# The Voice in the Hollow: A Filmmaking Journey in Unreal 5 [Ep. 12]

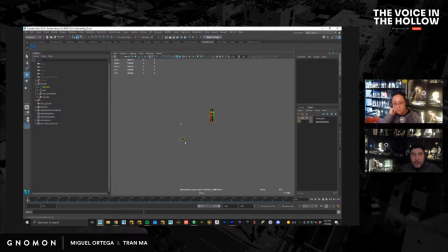Click over here, and you can see that now when I select this, it turns a little green dot there, letting me know that this object is now a part of that animation layer. So now I can just come over here, move this up to the top.
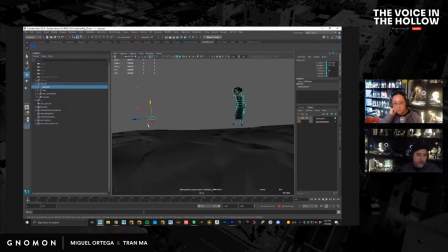And I'm going to put a keyframe. So I'm going to press S. I'm going to move the timeline, and I could see, okay, it's still not the correct position,
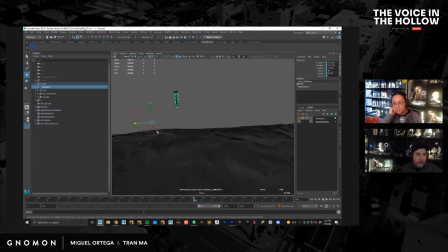so I need to rotate her like this and bring her forward like this. I'm not so worried about like getting the perfect foot placement at the moment. We'll deal with that later. So that looks better.
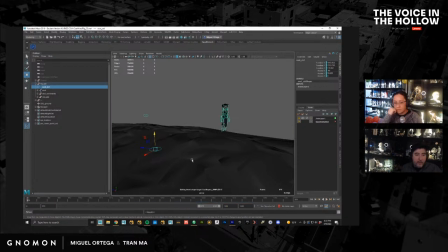Move my timeline back, press S again, and now you could see that she is in the correct position. Position and the animation is there. If I mute this, she's back down there.
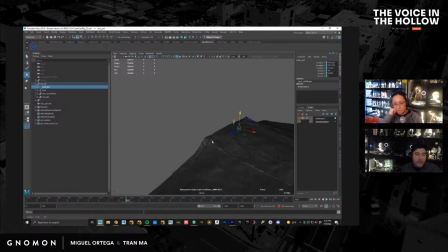If I turn that back up, she's back up on top.
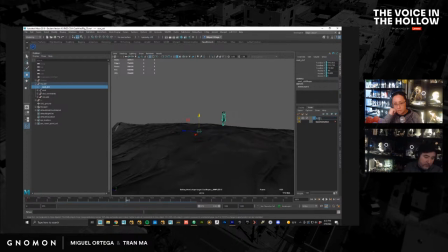So I'm going to set this, call this root underscore control and lock it. So I don't want to accidentally adjust this unless I want to, and then I'll have to unlock it.
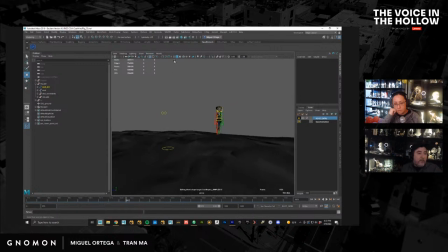Okay. So that's great. So now let's create a camera. So we'll go to create
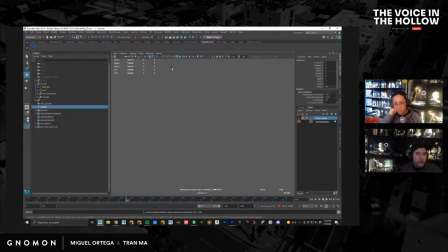camera. Okay, and we'll just go to panel, look through selected, and we'll come over here.
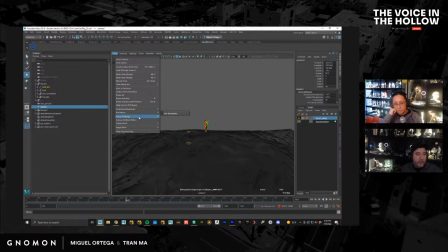So I want to see what I'm actually going to see in my frame. So camera settings, resolution gate.
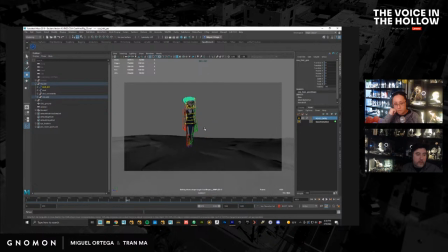So what are we trying to convey with this shot? She's being left behind, right? So let's come over here. She's being left behind by her father and her shitty sister. So let's just come over here. We'll add a keyframe here.
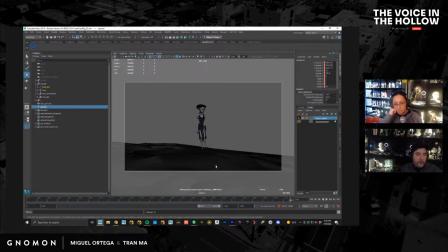And at the end of the sequence here, I'm going to push the camera back. I'm leaving her behind as well. So I'm going to make her feel like she's just completely alone. Push this. Let's move this forward. And camera movement has to have a reason, right?
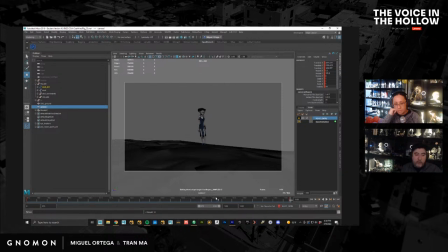You don't just move the camera to say, like, look how awesome I'm animating my cameras. So there's a reason there where we are pushing that emotion. I'm being left behind, okay? So Windows Animation Editors, Graph Editor.
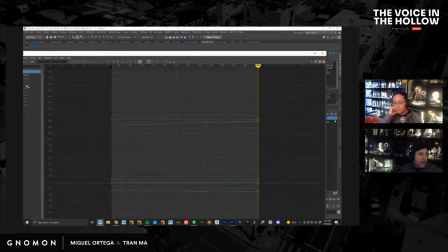I'm going to come over here, and you can see that I have, like, a ramp on this, like an ease in and ease out. I don't want that. Okay, I'm just going to set all of these to be linear as if they're just being pulled on like a dolly.
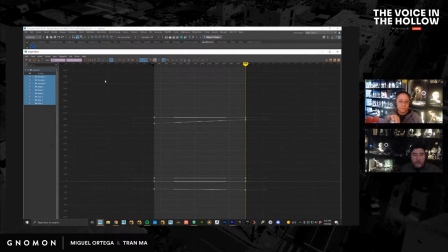So there's no slowing down or ramping up. It's just a consistent speed throughout the entire motion.
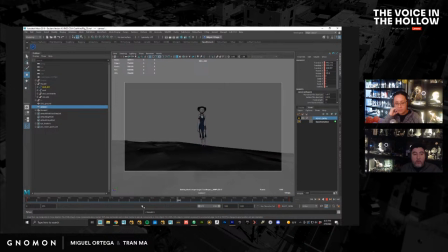Not every shot needs that, but this one definitely. I don't want it to feel like the camera is starting or starting to slow down at the end. So now we have that. So you can see her feet are still kind of lifted there. So we could fix that real quick. Unlock this, right click, select objects.
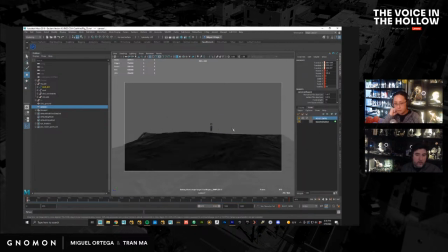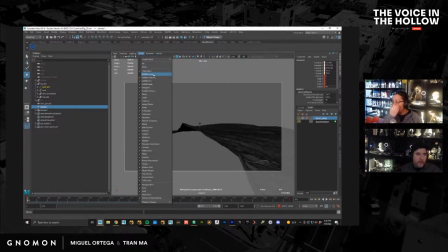Oh, I have my curves hidden.
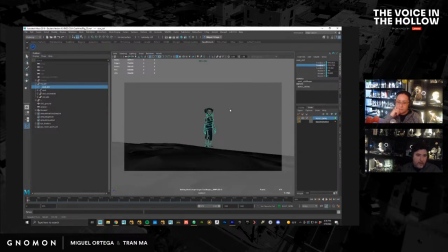So let's go back over here. And I know that's Y, so we'll just bring that down to something like this. And that's good.
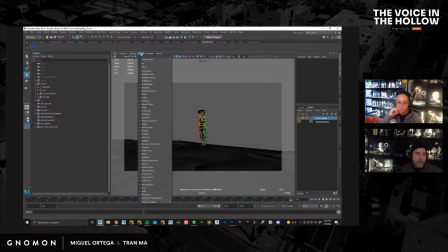Again, there's a little bit of interpenetration there, but at this moment, that those sort of perfect little things, I'm not so worried about. I'm just worried about the overall story.